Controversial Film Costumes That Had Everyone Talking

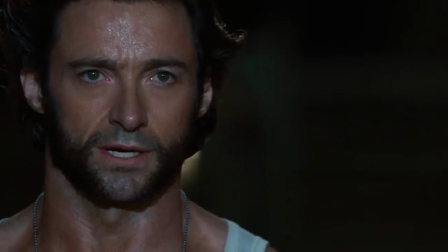Even director Gavin Hood admitted Deadpool came out all wrong in his film, explaining it was hard to fit Deadpool's personality into a PG-13 movie.
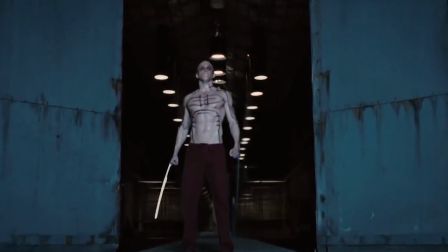Studio ADI, who applied the creature effects for the film, made a video explaining their whole side of the Deadpool tale.
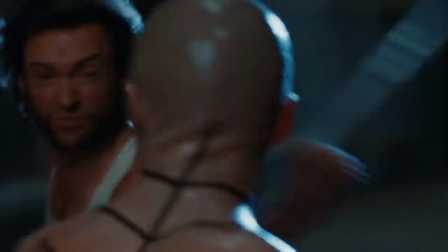The artists believe the studio didn't intend for Deadpool to be fully formed in Wolverine, just a setup for what he could become in a later film.
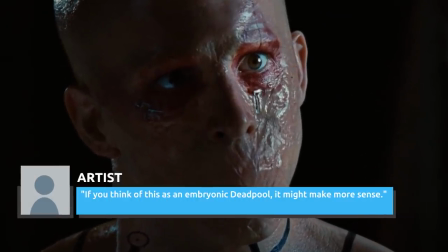One artist suggested, If you think of this as an embryonic Deadpool, it might make more sense.
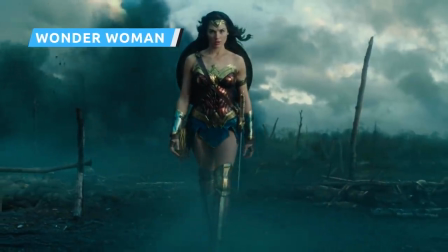From the comics to the screen, the DC superhero's attire has been the focus of attention numerous times over the years.
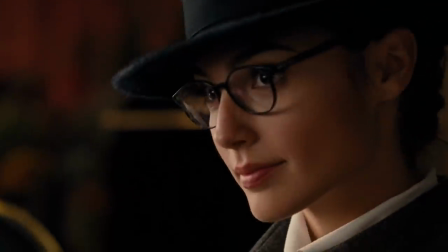So it's no surprise that from the second Gal Gadot signed on to play Wonder Woman in the DC Extended Universe,
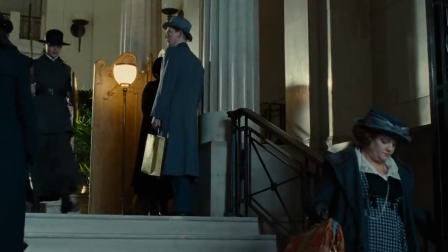a number of comic readers immediately chimed in about how wrong she was.
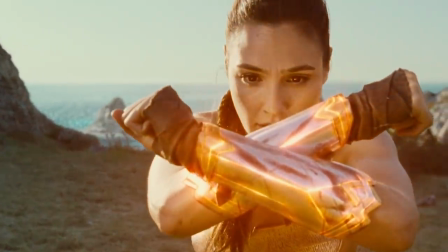Her performance in Batman v Superman silenced many who claimed she was too thin and didn't have a hero's figure, but the controversy didn't end there.
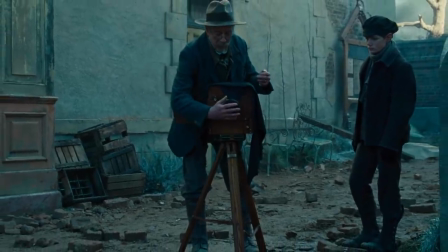The Amazonian's latest costume seemed fairly appropriate, though a lot of people were unhappy about the shoes.
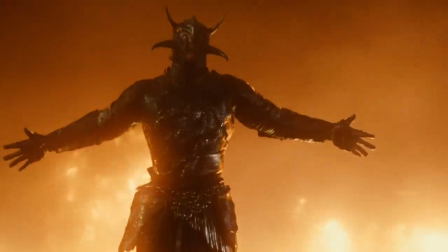Wonder Woman has to run around and kick butt in heels, which many argued were unnecessary and put the emphasis on sexiness over strength.
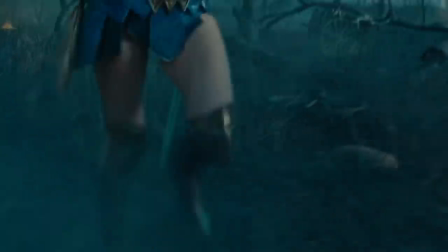Though heels might not be the most practical thing for a superhero, the rest of the movie costume was thoroughly thought out.
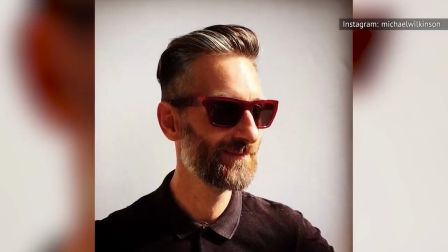Designer Michael Wilkinson spoke to The Hollywood Reporter about his ideas behind her signature look, saying,
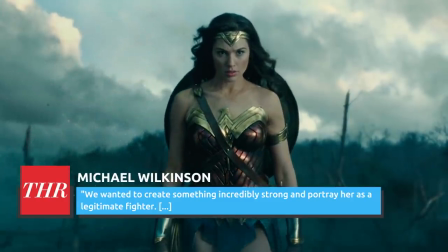"...we wanted to create something incredibly strong and portray her as a legitimate fighter.
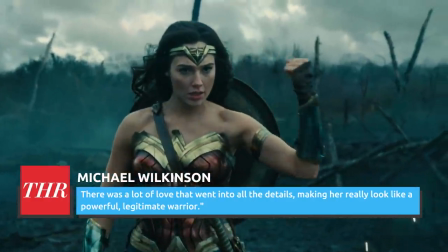There was a lot of love that went into all the details, making her really look like a powerful, legitimate warrior."
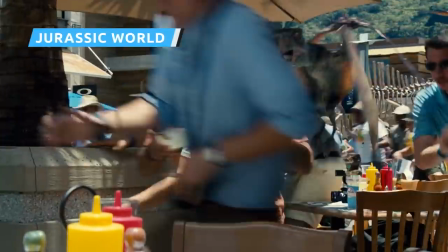Though audiences generally loved the dinosaur action and the guy carrying two margaritas as he ran from prehistoric monsters,
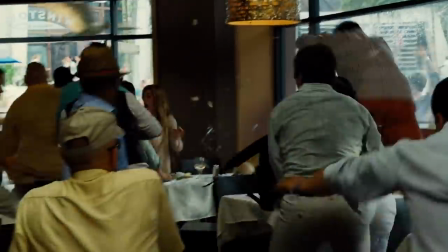there was one big problem with Jurassic World — Bryce Dallas Howard's heels.
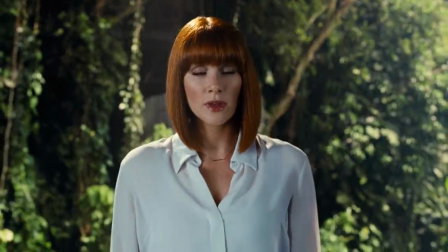Howard played Claire, an uptight executive who ends up running around in everything from mud to wet concrete, and never for a moment takes off her nude pumps.
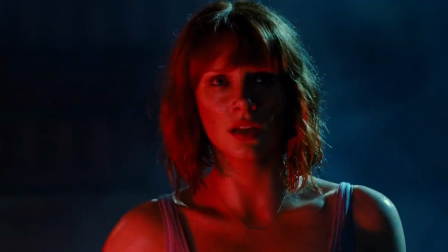Even when escaping a T-Rex, those heels stay glued to her feet. It's not hard to see why audiences had a problem.
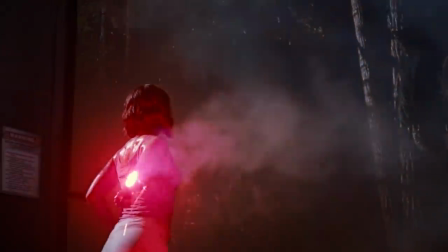Heels would be the worst possible shoes to wear in that situation."
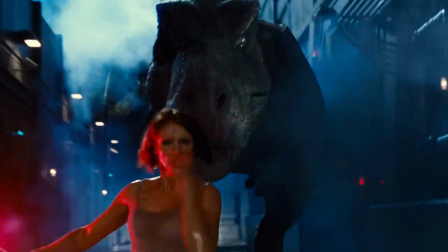The pumps must have been made of magic, since they never came close to falling off in any of her off-road adventures.
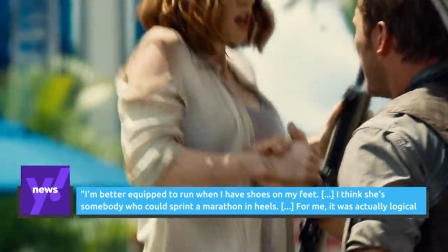But Howard defended the choice to Yahoo News, saying, "'I'm better equipped to run when I have shoes on my feet.
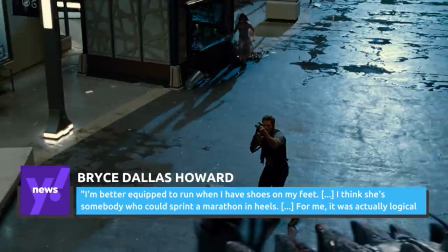I think she's somebody who could sprint a marathon in heels.
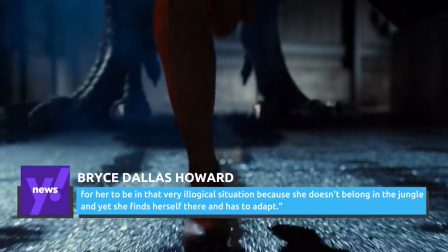For me, it was actually logical for her to be in that very illogical situation because she doesn't belong in the jungle,
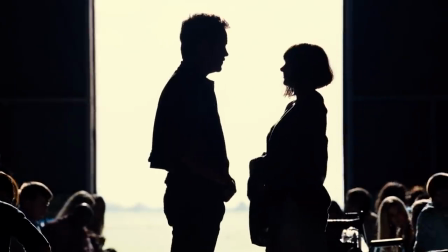and yet she finds herself there and has to adapt. Whether or not you like the pumps, you have to be impressed by Howard's ability to run in them without breaking an ankle.
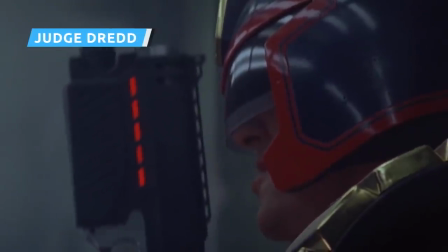Judge Dredd is less than great for a number of reasons,
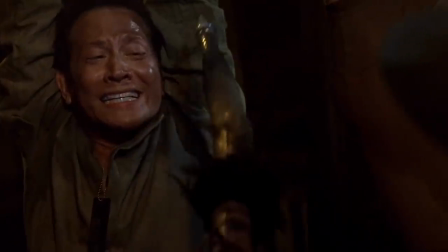one being a lot of screen time for Rob Schneider, and another being the ridiculous way Sylvester Stallone hollers.
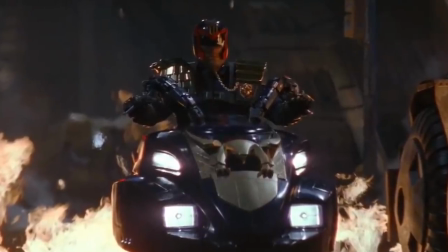But for longtime fans of the character, that wasn't the worst of it.
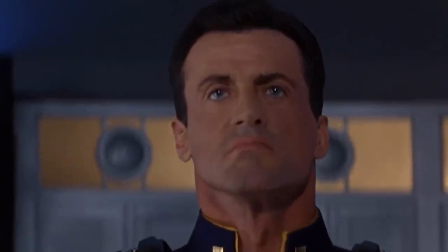In the comics, Judge Dredd famously never takes off his helmet, but Sylvester Stallone takes it off in under 20 minutes.
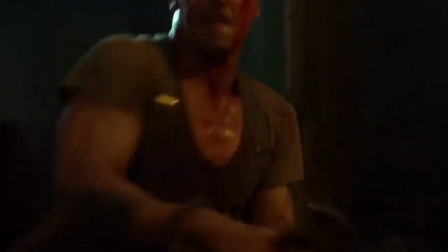Director Danny Cannon's original idea was to keep Dread dark, violent, and NC-17.
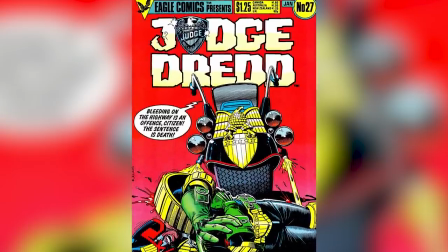He wanted the film to stick closer to the comics and have an overall gritty tone. Stallone, on the other hand, wanted a flat-out comedy.
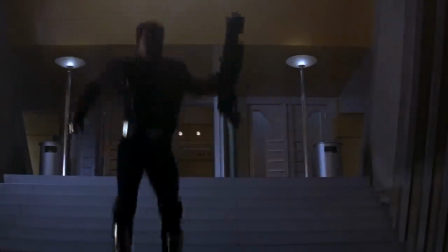According to Cannon, Stallone wanted countless rewrites and always pushed for more laughs.
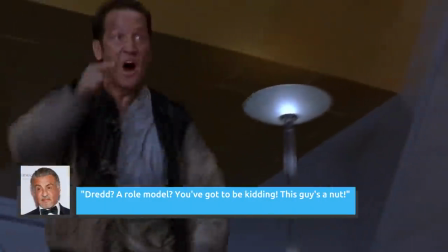Plus, he had a less-than-reverent view of his character. Dread? A role model? You've got to be kidding.
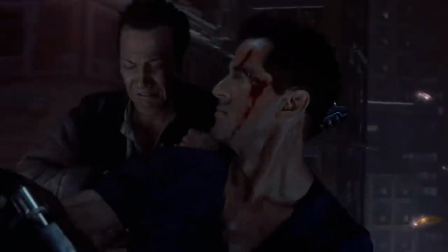This guy's a nut. In addition to making script changes, Stallone also wanted a say in the character's fashion.
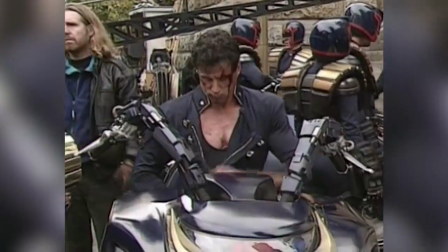The movie costumes were partially designed by Emma Porteous and Gianni Versace, as Stallone wanted the fashion designer's take.
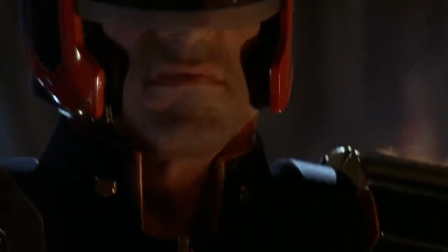Apparently, Versace thought the future would run on codpieces, since they were heavily featured in his original, unused designs.
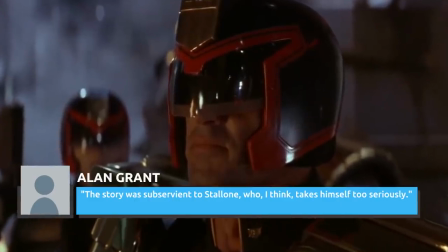Alan Grant, co-writer of the Dread comics, said, The story was subservient to Stallone, who I think takes himself too seriously.
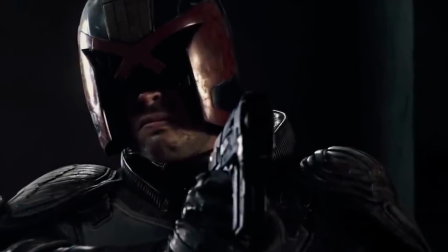When Carl Urban was announced as the star of the 2012 Dread reboot, he immediately assured fans he'd be leaving the helmet on.
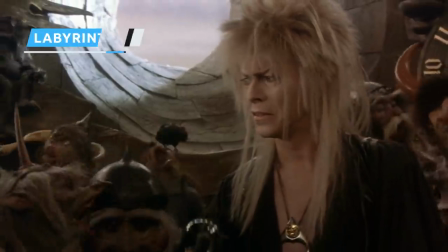"...I am the law."
Much darker than his usual Muppet fare,
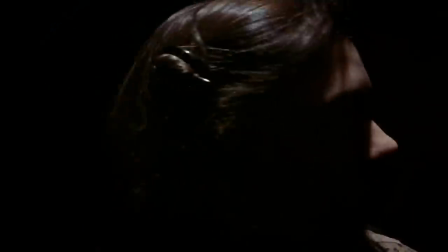Jim Henson's 1986 fantasy film Labyrinth is about a teenager named Sarah who gets sick of watching her baby brother Toby.